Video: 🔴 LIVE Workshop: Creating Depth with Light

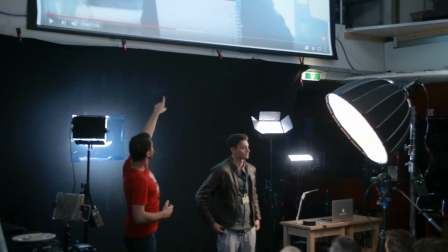1505s
So what I did was just put a tungsten lighting on Kim right here in the front, which makes her pop a little bit more out.
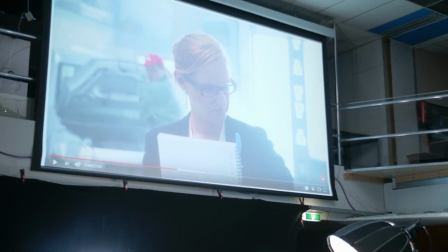1511s
We had to work quick, so that was a quick way to do that. Instead of closing that gate and putting up lots of light to bring her more forward.
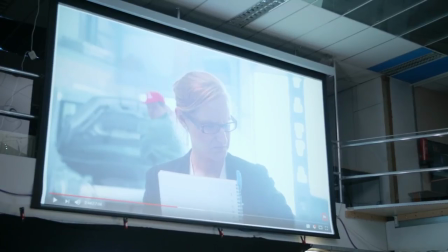1522s
And there's one more thing that I want to show you guys, because what we're doing now constantly is putting the actor into a warm, good feeling.
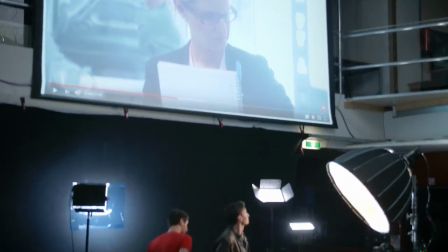1530s
So what I'm going to do next here is kind of the opposite.
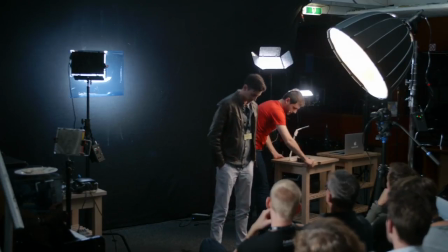1535s
So we're going to put Thomas here behind his little desk.
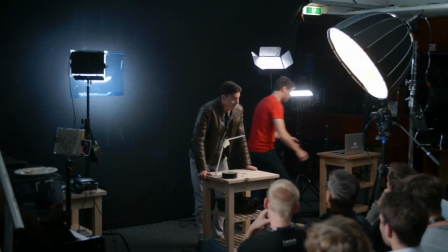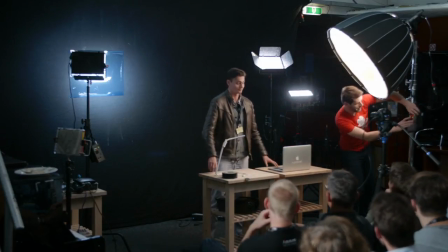1547s
There you go. And just let you shut off these lights. Oh, yeah.
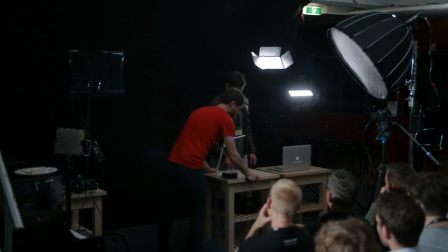1557s
There you go. This is, by the way, an IKEA light, which I've added an extra CTO filter in front of it,
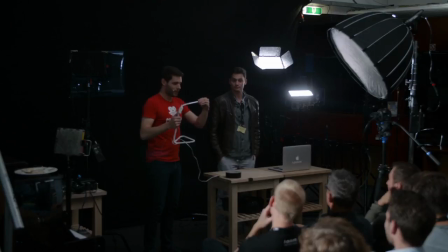1564s
so that I really have like warm lighting coming off from this. So as you can see, you don't always need expensive lighting or lights kits or whatever. You can just use household tools sometimes to create very nice light setups.
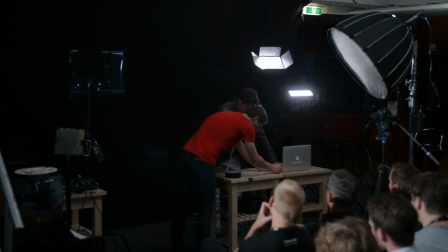1581s
So let's connect this here to the laptop, and that should give it power, hopefully. If the laptop wants to turn on. Okay, there we go.
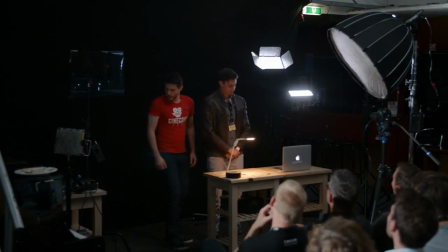1592s
We've got power. And now let's take a very small, because I don't think the battery is out. Okay.
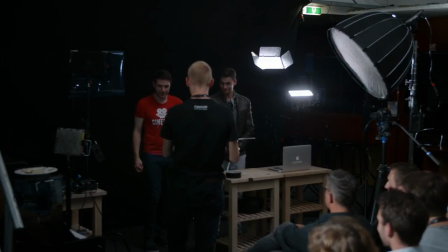1602s
Is there an extra laptop, perhaps? To have a power bank. Let's do it like that.
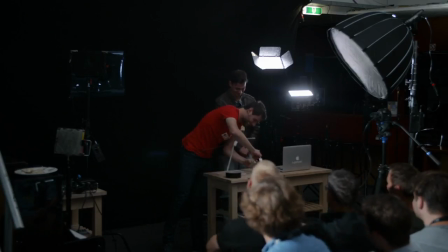1607s
Thank you. All right, so let's assume that it's plugged into the laptop and that the laptop is also on.
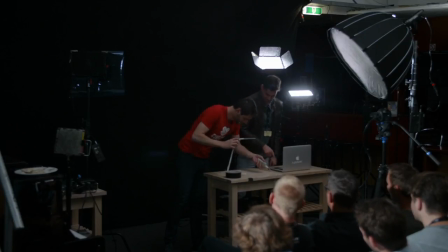1614s
Press the button, maybe. There is a button on it. Does that work?
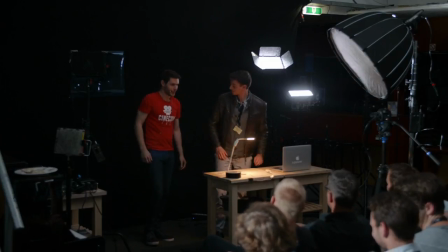1618s
Yeah. All right, look at that. So Thomas is sitting behind the laptop in this case.
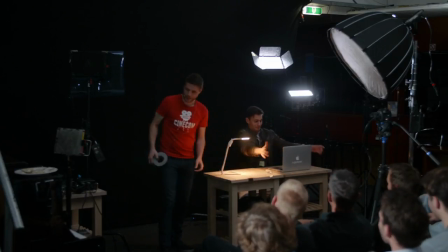1625s
There we go, and he's kind of hacking into the White House. He's trying to get some sensitive stuff from there. So he's kind of the bad person. He's kind of the mysterious person.
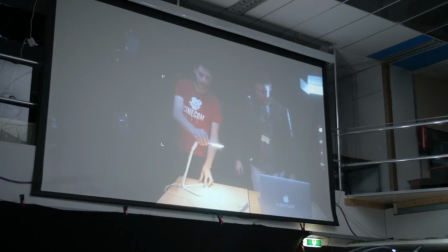1636s
So I'm going to use this lighting here to just let that shine on the table. And if the laptop would be on, we could use that blue lighting from that laptop to lit him. Now we do have like these small... I do have a phone.
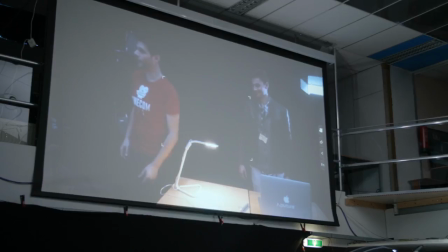1651s
Or a phone, we can use that as well. Or like one of the... That might be more suitable.
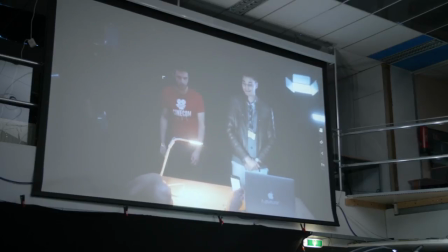1658s
Can you use that.
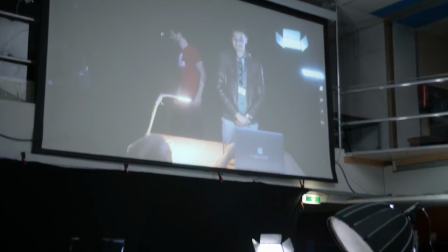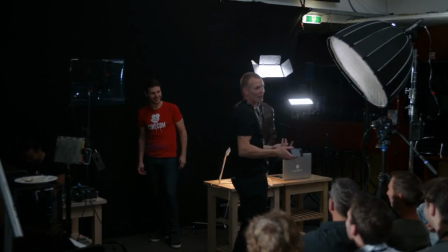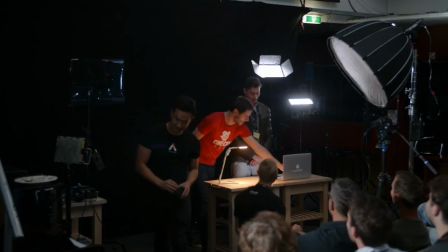1674s
Okay. Oh yeah, there we go. There we go. So it's like a small aperture light, the Amaran, by the way, which is very nice for such setups.
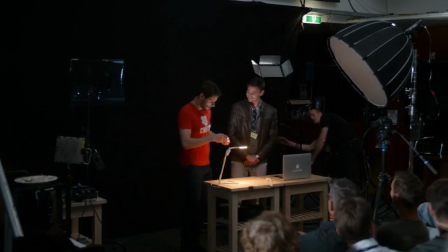1682s
So Thomas here, he's hacking, and this could be the laptop screen.
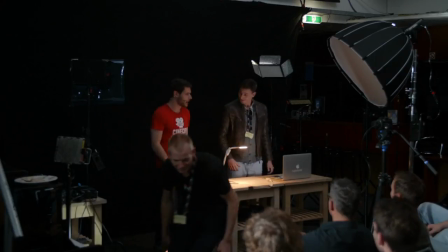1688s
We can also add like an extra blue filter in front of that. But if we would, yeah, you can do that.
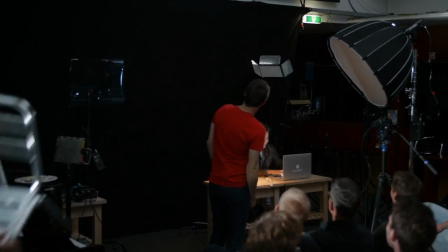1692s
Yeah, we don't have a share, but there you go. So this here is a setup. You can see it now.
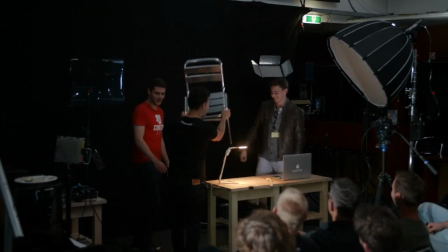1697s
There we go. We get a share and everything. So he's.
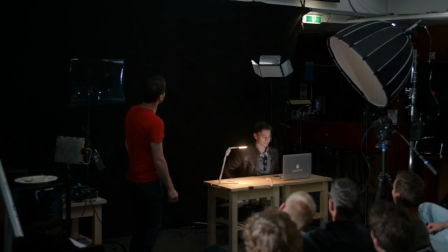1703s
So if we were looking at this setup right here, we're kind of doing the opposite. He's a mysterious person, so we're also giving with the light that characteristic to the actor by putting him into the blue lighting.
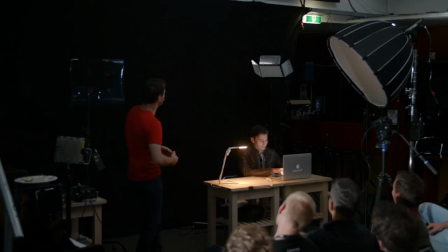1716s
And our eyes are kind of drawn to the warm light, so at first you would look at this lighting over here, and it would be great if we can dim that. We can't do that with this IKEA light, but perhaps just put out some more output there.
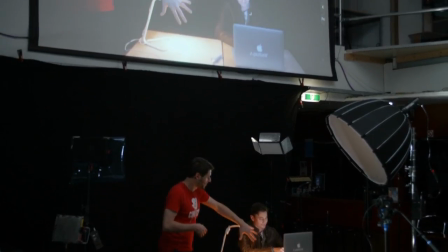1729s
Doesn't matter. Anyways, our eyes start to look at this area right here and then slowly go to the actor, because there is where the movement is going on.
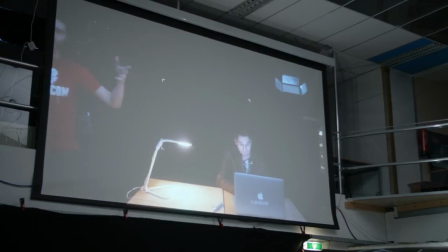1738s
And this is kind of how we can play with the eyes of the viewer as well to guide the viewer to the mystery, make him look into the dark, into the blue sides of the lighting.
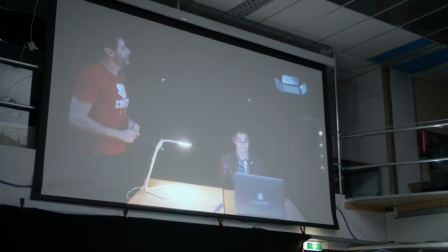1750s
This is, by the way, a tip that I got from Matthew Workman. He also has a channel called Cinematography Database. I do have to mention that. He's a great guy, an awesome guy. So I'm also learning a lot from him as well.
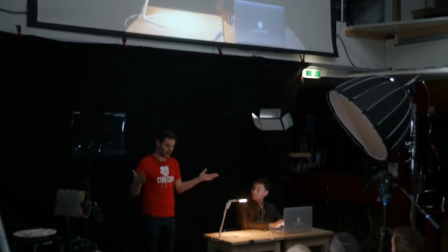1766s
So yeah, that's a little bit about using colors and contra colors.
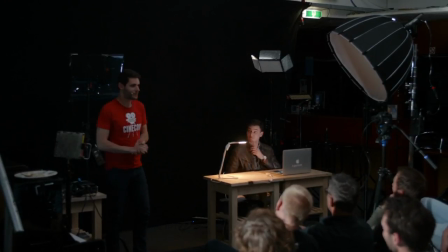1774s
Are there questions about this? Yeah.
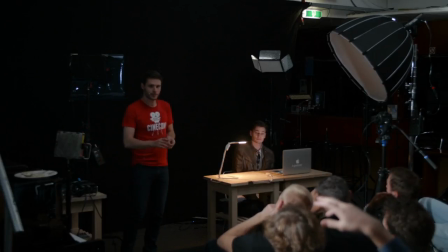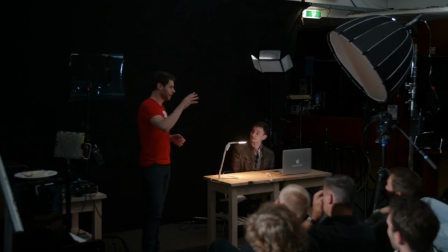1792s
So the question was on which, how do you set your white balance now on a camera? Because we are working with two different lightings indeed. Well, I would always go for the where you want to place the actor in.
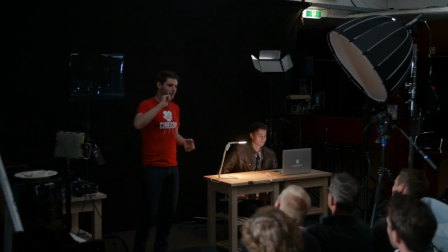1806s
If your actor is into the warm spot, well, don't make it too warm, but it's always nice to have that a little bit more, like don't put your white balance on tungsten, but like a tiny bit warmer That is always nice. And you kind of have to see at how many CTB filters that you're using.
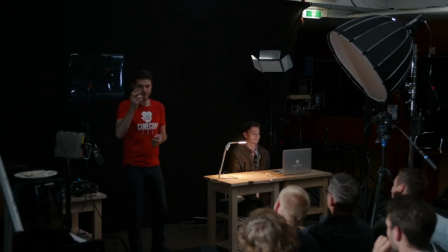1823s
If it's like really blue, then you might want to increase that a little bit more, like put a little bit warmer in your camera. But definitely make sure to focus on the subject. It's always the priority is always to have good skin tones. That is very important. It can always be like a little bit more warmer, definitely.
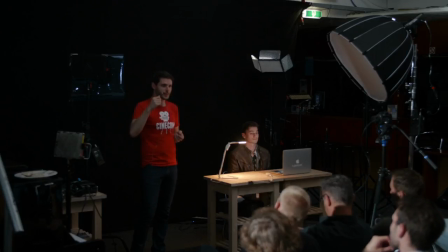1842s
If you're going to make it colder, then do that with a certain reason. Like this could be a reason here. We're going to make him blue. Like his skin tones can be a little bit more pale. We can definitely do that.
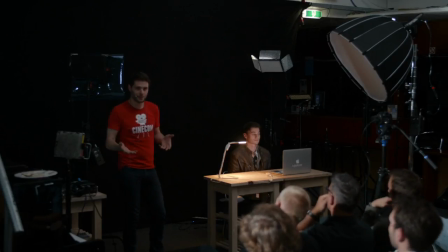1858s
Yeah, we want to keep that blue. If we're going to make that white through the white balance, then it wouldn't be blue anymore. So and the I have no idea what it's set to, actually. Yeah. Yeah, indeed. Yeah, that's correct.
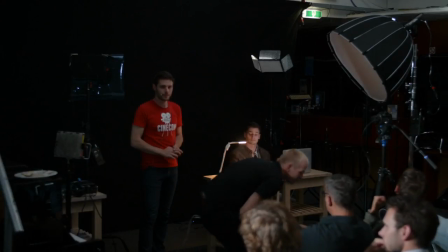1878s
Yeah. Not necessarily to be have gray skin tones because it also depends on the story.
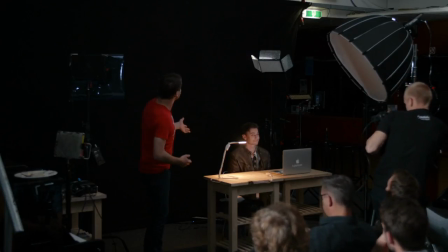1885s
Yeah, that's indeed. Yeah, because at this point, Thomas is or skin tones. I mean, he's starting to look dead here a little bit. So yeah. See, if we would also increase that white balance, make it warmer or too warm, then those two colors are nearly the same now.
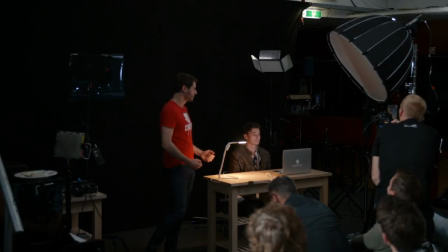1902s
You see, we have like a very orange color here on the right side. Left side, and then Thomas here is like normal skin tones. So we're kind of more into the orange spectrum, as we want to make sure that we have that we're reaching the two spectrums, like orange, warm, and blue, like those two.
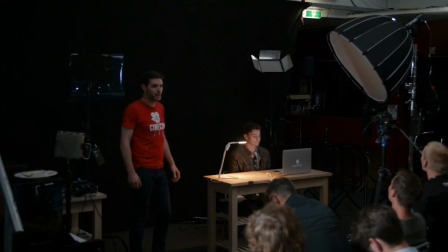1921s
So this would be here. We don't see that color contrast too much because we are just on one side of that circle that we saw in the beginning. Yeah, something like that.
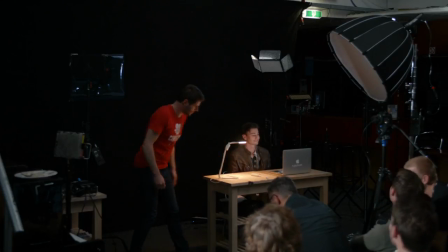1939s
All right. There it's back. So this could work. Thomas's skin tones still look great or good. Not great, but good.
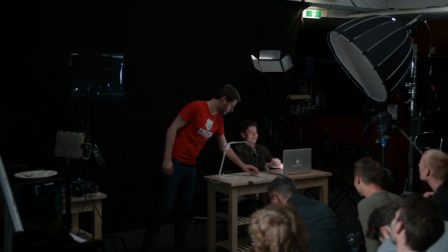1951s
And he's a little bit more into that. Yeah, his battery is also down. But I think that we get the idea of how that works.
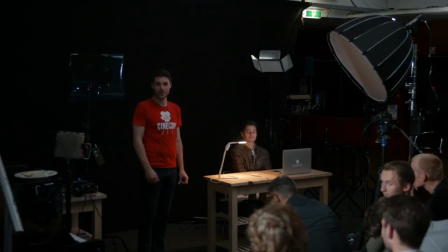1958s
Are there maybe questions from the live stream? Janik? Okay, Janik is doing a great job.
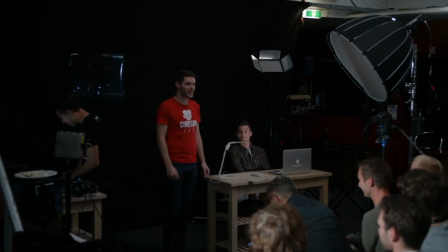1965s
He's answering all the questions there. Other questions, perhaps? About this. 5M9, so people that ask questions, by the way. So yeah. So four more left. If you have a question for Jordy, just ask it. We're also going to do that for the live stream, too. So if people watching the live stream, I'm actually going to ship you a light.
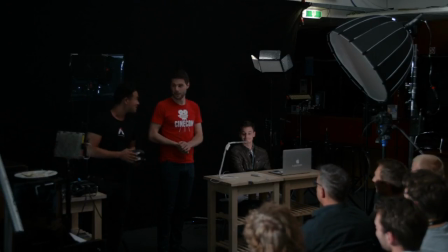1984s
Okay. Yeah. All right. So anyone from the live stream, if you have a question, pop them right now, and you can actually win one of these small LED lights to recreate this scene. Which was inspired by Matthew, I do have to say that.